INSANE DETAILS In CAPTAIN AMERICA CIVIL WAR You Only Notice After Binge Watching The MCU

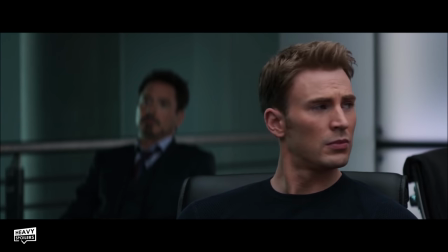250s
The theme of breaking the Avengers up is also metaphorically shown at several points.
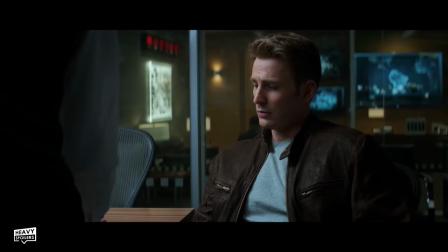255s
Tony takes a pair of vintage pens to Steve in the hopes that he will finally sign the Sokovia Accords.
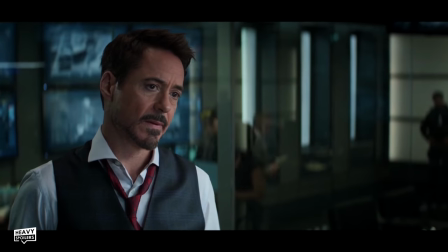260s
FDR signed the Lend-Lease Bill in 1941 with these, and in some ways they led to the creation of Captain America.
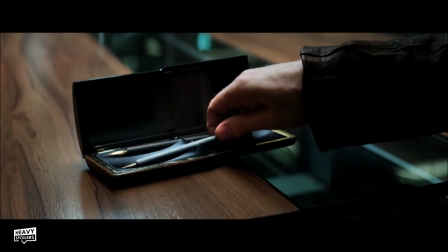267s
Steve almost does it, it was so close, he almost does it, but in the end he refuses to sign.
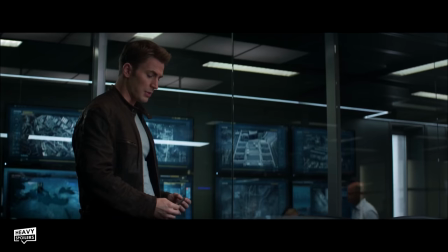273s
Now, to me, the two pens represent Steve and Tony. Once they were together, but after he quote-unquote breaks up the set,
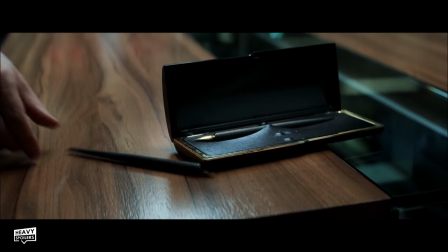281s
aka the Avengers, Steve places his outside the box, showing that they are now apart.
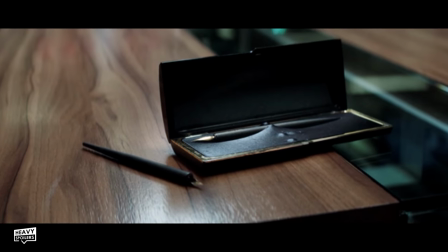286s
Steve placing the pen outside the case represents him being outside the box and operating beyond it.
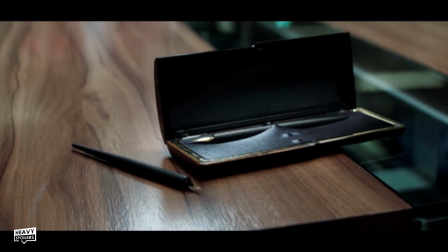292s
The pen that is in the box represents Tony and how he must now work within certain confines because he signed the Accords.
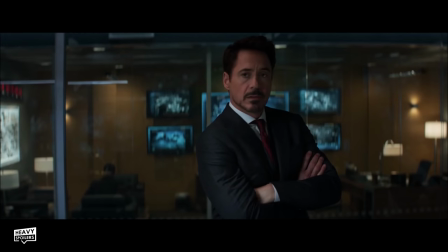298s
It's an amazing scene, especially when you revisit it with this in mind, and it shows the level of subtext that goes into their relationship.
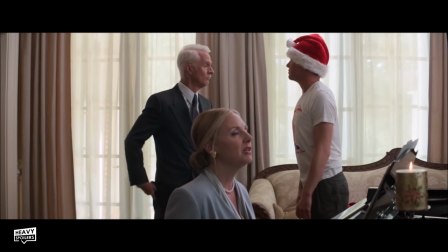306s
After the opening action scene in Nigeria, we cut to Tony Stark's BAFTA presentation at MIT.
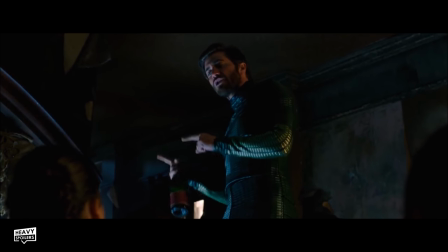311s
In Far From Home, we learn that this was the project headed up by Quentin Beck, aka Mysterio.
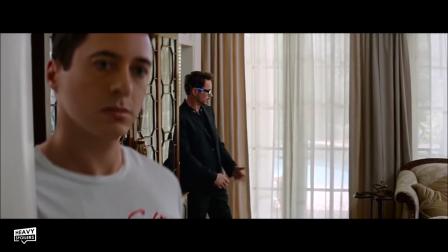317s
Mysterio remembered people laughing at the acronym that Stark had chosen for his technology, however, in Civil War, the audience is silent.
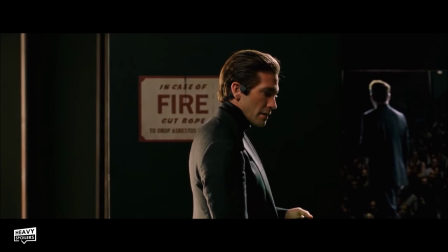324s
This shows that Quentin remembers it a lot different to the reality of the situation, and signifies his ego led him to become a maniac.
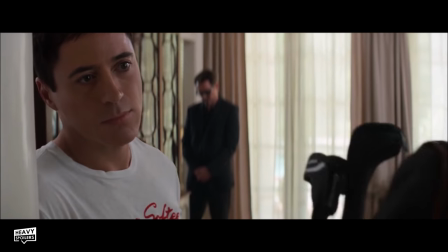332s
In this scene, Tony says, "I love you, Dad, and I know you did the best you could."
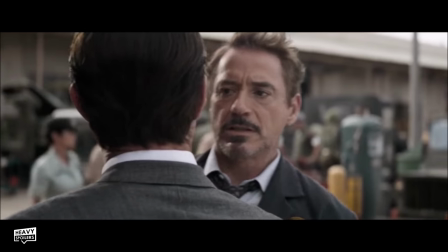336s
This sets up an exchange in Endgame when Tony gets to see his father, and when Howard asks him about his dad, Stark Jr. says he did his best.
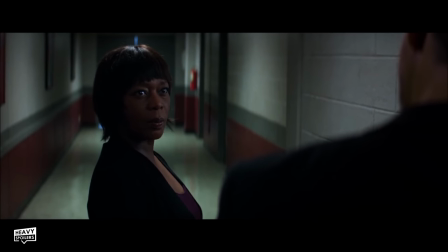344s
Tony tells the crowd to go break some eggs, and when he runs into Miriam Sharp, she says, "If you have the money, break as many eggs as you like."
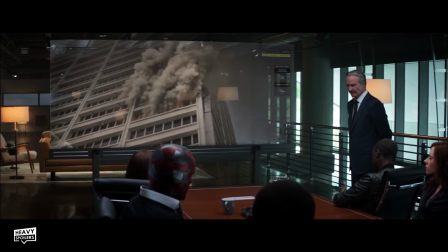351s
This shows he is careless, and now he's passed it on to the world and must be held accountable.
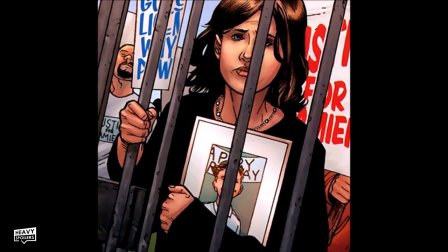356s
Miriam Sharp was in the original Civil War comic book arc, and she was pretty much the face of the Superhero Registration Act.
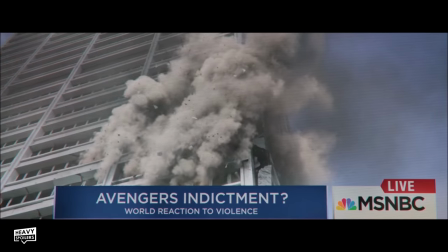363s
Shortly after, we jump to Steve Rogers sitting watching the news.
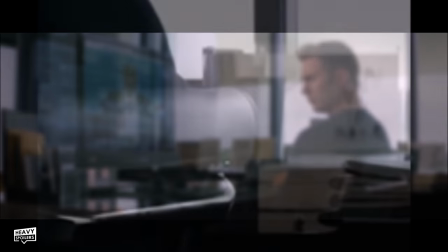366s
In his room, you can actually see the monkey that he sketched in the first film when he was fed up of performing the Star Spangled Man with a Plan.
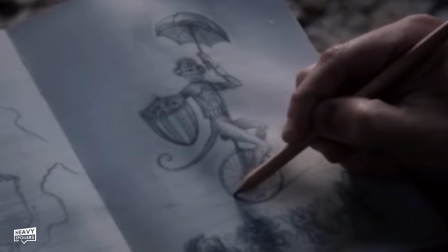373s
The first time it appeared was to show how he thought that people viewed him, and in the wake of the disaster,
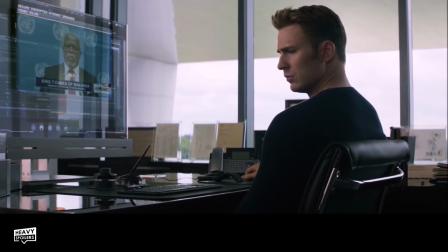379s
it reappears here to show that he once more believes that that is what the public think of him. At the Accords meeting, we learn that 74 died during the Battle of New York.
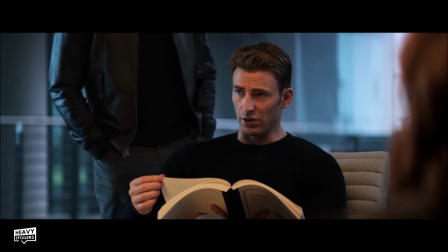388s
When Vision is discussing the causality between the rise of the Avengers and the way that the world has turned,
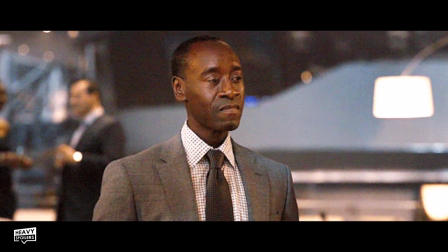393s
Rhodey says boom, which is a callback to the story that he told in Age of Ultron,
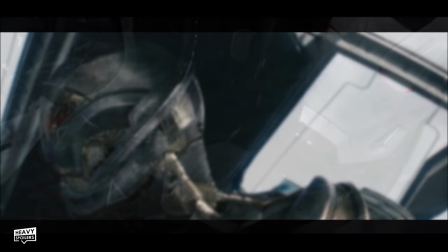398s
which also ended the same way. In Age of Ultron, Rhodey took down many versions of the robot, and because of this, we can see that he's painted his armor with Ultron Sentinel heads. Cap gets a text that Peggy has passed away and journeys to a funeral.
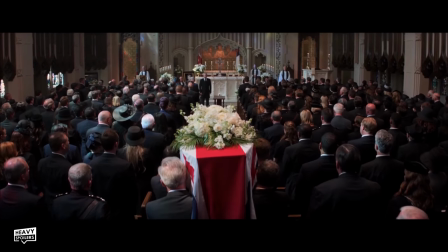411s
The writers of the film confirmed recently that the old man we see carrying Peggy Carter's casket is actually old Steve Rogers.
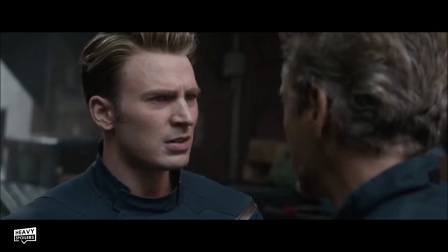417s
Depending on what version of Endgame timelines you subscribe to, whether it's the writers or directors,
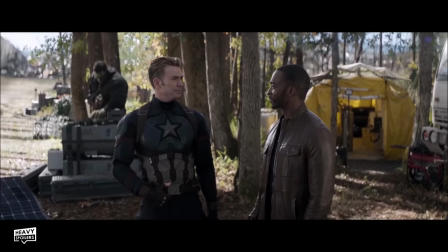423s
this is either a cool little Easter egg or, well, it just doesn't make any sense.
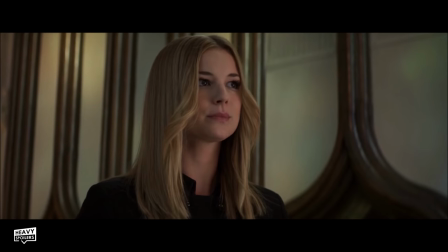428s
Anyway, passing that, at the funeral we learn that Agent 13 is actually the niece of Peggy Carter.
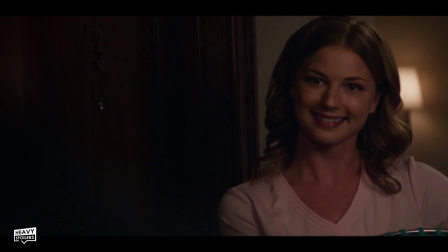433s
If you revisit The Winter Soldier, you will see a scene in which he hangs up the phone and says to Steve that she was calling her aunt.
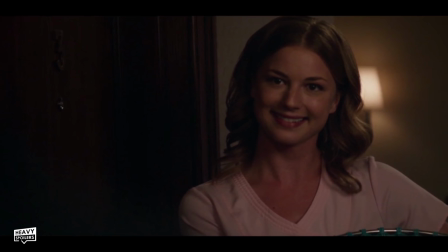439s
She says she has insomnia, and insomnia appears in 1 in 4 people with dementia.
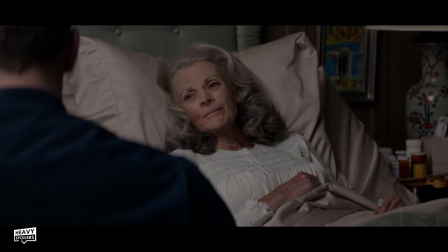444s
We learn in that film that Peggy has dementia, and therefore there were some clues to set this reveal up.
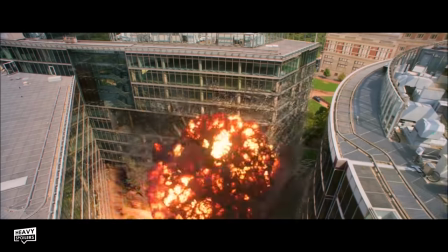450s
Shortly after this, the bombing that kills King T'Chaka is apparently carried out by Bucky.
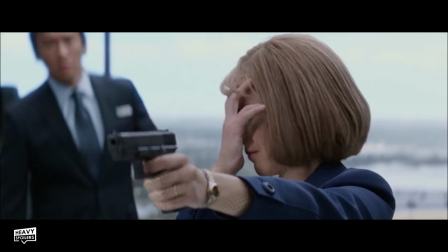454s
We later learn that he was framed using facial prosthetics, and we saw these used in The Winter Soldier, in which Black Widow donned a disguise.
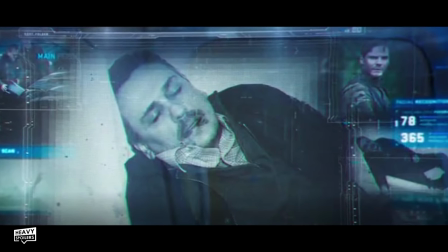461s
We later discover that Zemo murdered the doctor assigned to Bucky, and this was actually a cameo by director Joe Russo,
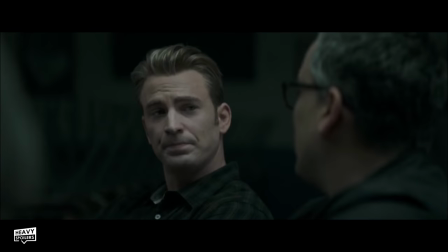468s
who has pretty much appeared in all of the movies that he's been a part of.
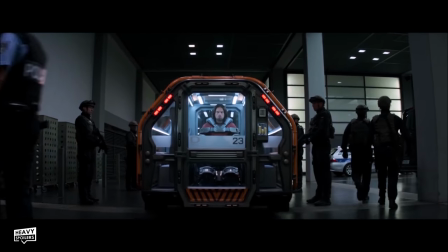471s
Bucky is also placed in holding cell D23, which is a reference to the Disney event that happens every year in which they showcase their latest movies and projects.
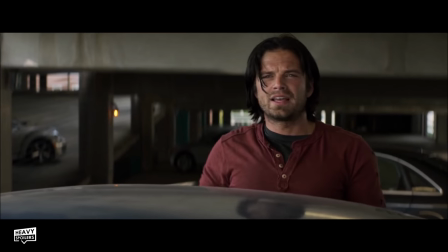480s
We see in the film that Bucky is the first person to understand a German tannoy, as we learn in the movie that the Winter Soldiers can speak multiple languages.
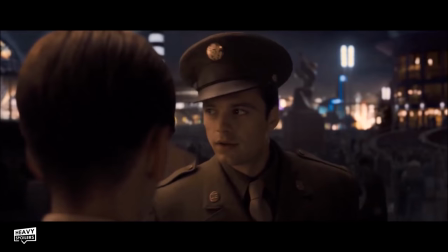487s
Civil War is also about the friendship between Bucky and Steve, and how since the death of Peggy, Bucky is all that Steve has from his past.
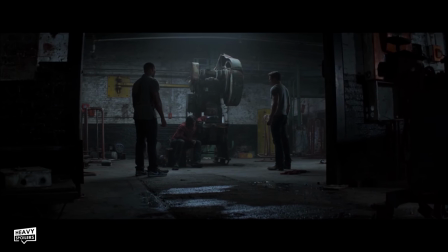494s
It really brings the film together, and there's a scene in which they reminisce over their life.